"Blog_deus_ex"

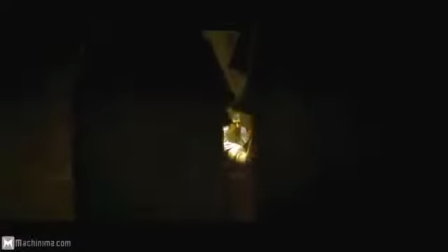(0:00)
So in this blog assignment, I will be critiquing the trailer of Deus Ex Human Revolution.
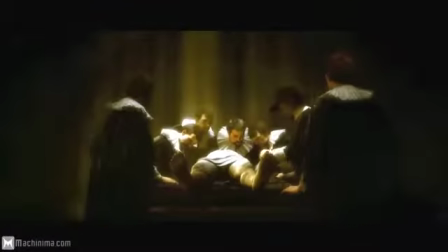(0:05)
It's a game that is coming out soon, and I'll be talking about the use of color in the trailer,
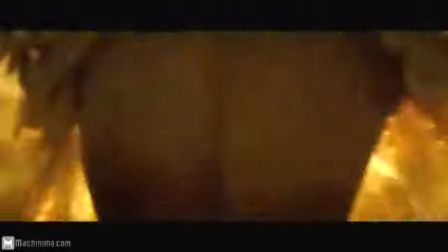(0:11)
and will explain specific ways that hue, value, and intensity of color are put to use.
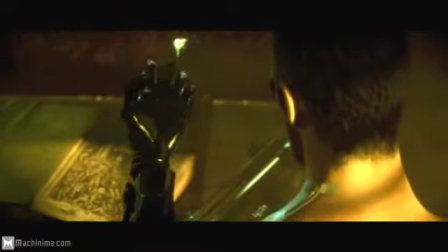(0:17)
You're about to see Adam Jensen, the main character, sitting on a couch.
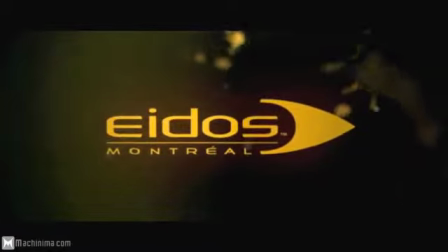(0:23)
I'd like to point out that the color composition used in this scene is pretty constant throughout the rest of the trailer.
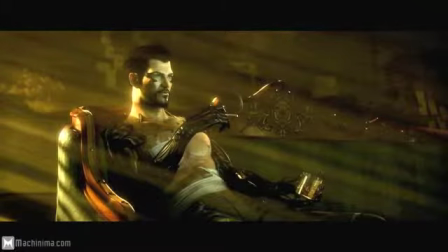(0:29)
The first thing to notice are the color hues used in the trailer and in this scene. The three main hues are yellow, orange, and green, which are all analogous to one another.
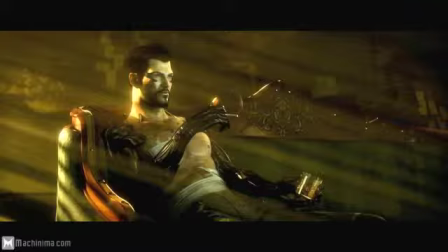(0:45)
They're next to each other on the color wheel. But everything is mostly yellow, so it's all kind of monochromatic. Green is analogous to yellow, and it's used for things like backgrounds and objects and clothes.
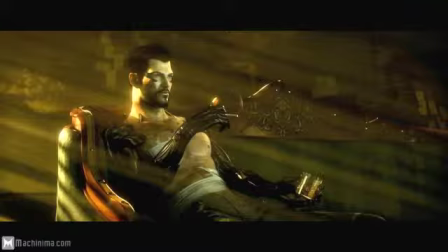(1:03)
And in this scene, it's used on the couch. They use the green on the couch because it is analogous to yellow, because it works well and looks good.
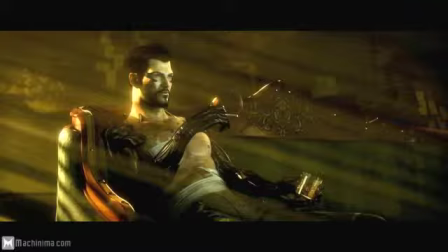(1:15)
Adam's skin is kind of a bright yellow, so it definitely pops out when it's up against a green background. Redder hues are used to define forms, such as the arm of the couch, but redder hues are also used to place emphasis
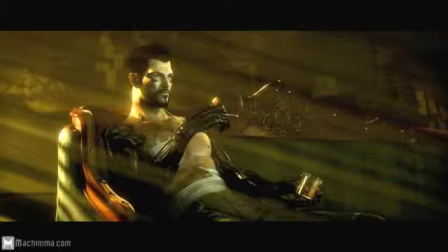(1:31)
on certain objects and also to draw your eye to a certain spot, because you almost immediately look at the redder things in a scene because red pops. Notice how the yellow light lines point to Adam, and how the arms of the couch outline his body.
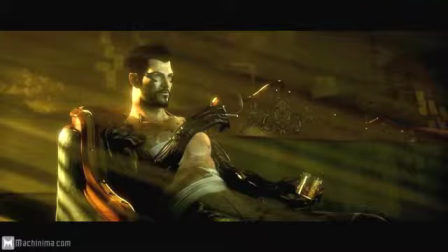(1:48)
The bright glass of the whiskey and the bright cigarette draw your eye to the rest of the image.
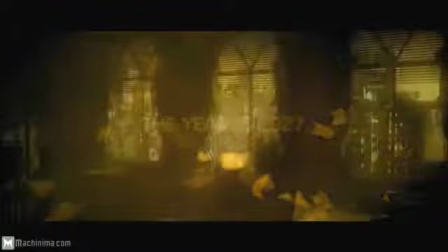(1:54)
I just wanted to point out the analogous color scheme between his eye and the rest of his face.
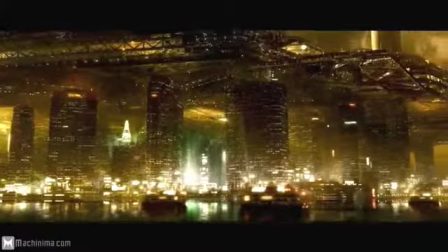(2:01)
Even the text they use follows the same yellow monochromatic color scheme in the trailer.
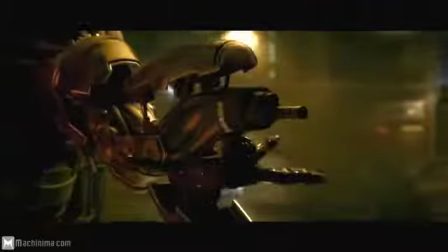(2:12)
Notice the crowd control police are wearing red body armor,
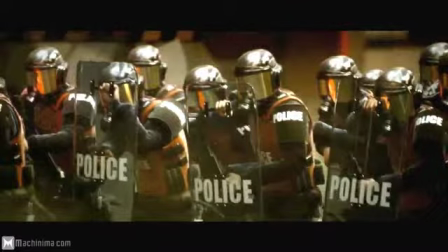(2:15)
mainly so they don't blend in with the rest of the civilians, and so the viewer can recognize that they're important.
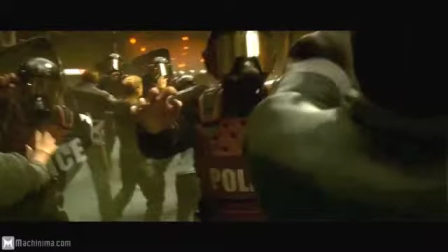(2:23)
The flying transport is also red. It's up against the yellow windows in the background and the yellow sky.
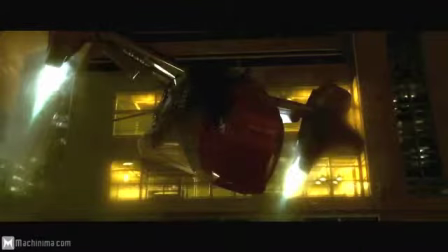(2:30)
They use blue flames coming out of the jets because the blue fire complements the red of the transport.
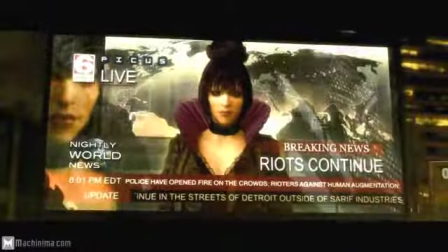(2:37)
At first glance, this next part might just look like they used black to make him blend in with a crowd,
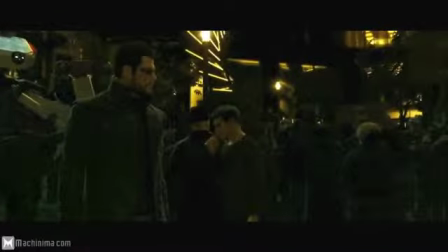(2:43)
but it's actually just a darker value of green.
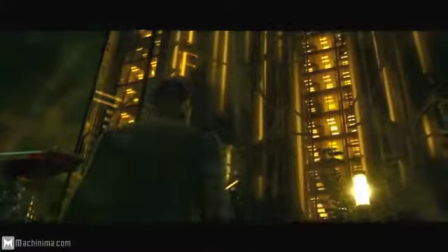(2:50)
Also, try and pay attention to how the color saturation changes throughout the trailer.
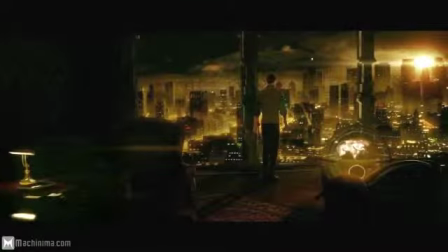(2:57)
Especially when you see the sky, it's a much more intense yellow.
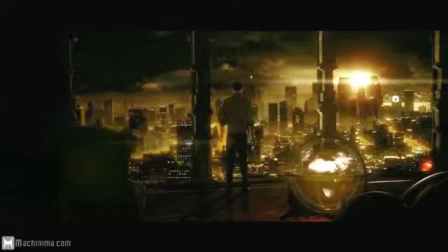(3:04)
I'd like to walk you through this next part. Notice how the red carpet and camera movement, along with the bright spinning globe, which is spinning to the right, point you towards the man at the right, at the window looking at the bright sun.
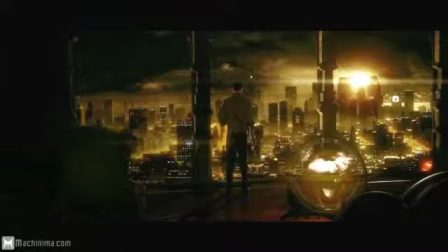(3:19)
As the camera moves, a deliberate red glare in the glass draws your attention to Adam,
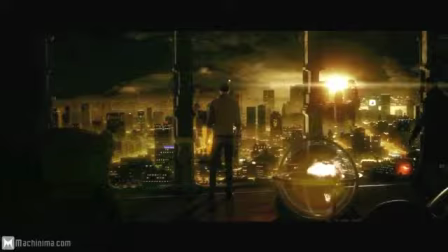(3:26)
who is about to enter the frame, and he's the most important.
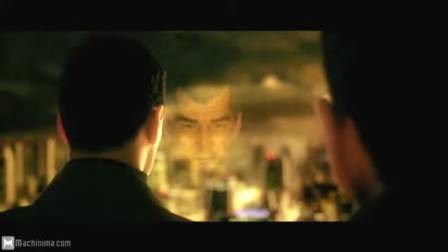(3:32)
This is all intentional. The color scheme is constant throughout. The hue stays constant and are analogous.
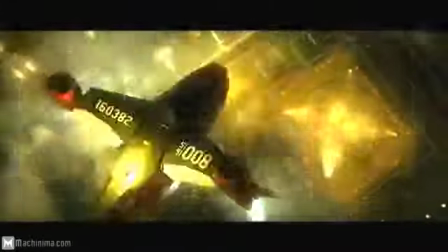(3:41)
The red places emphasis on the majority of the trailer
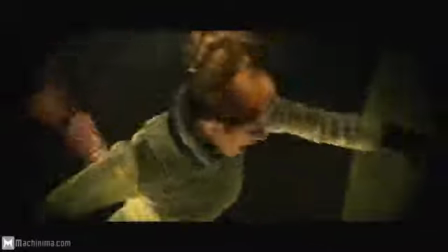(3:46)
and is monochromatic with the value and saturation changes throughout.
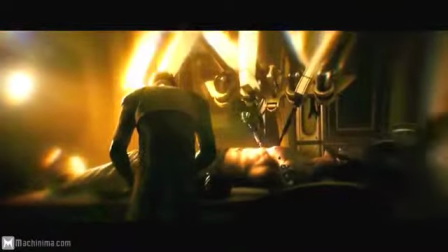(3:51)
The whiter the orange values are, the more likely someone is to look right at it.
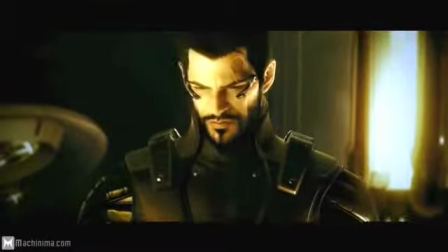(3:57)
The saturation changes are most noticeable when you see the city all at once.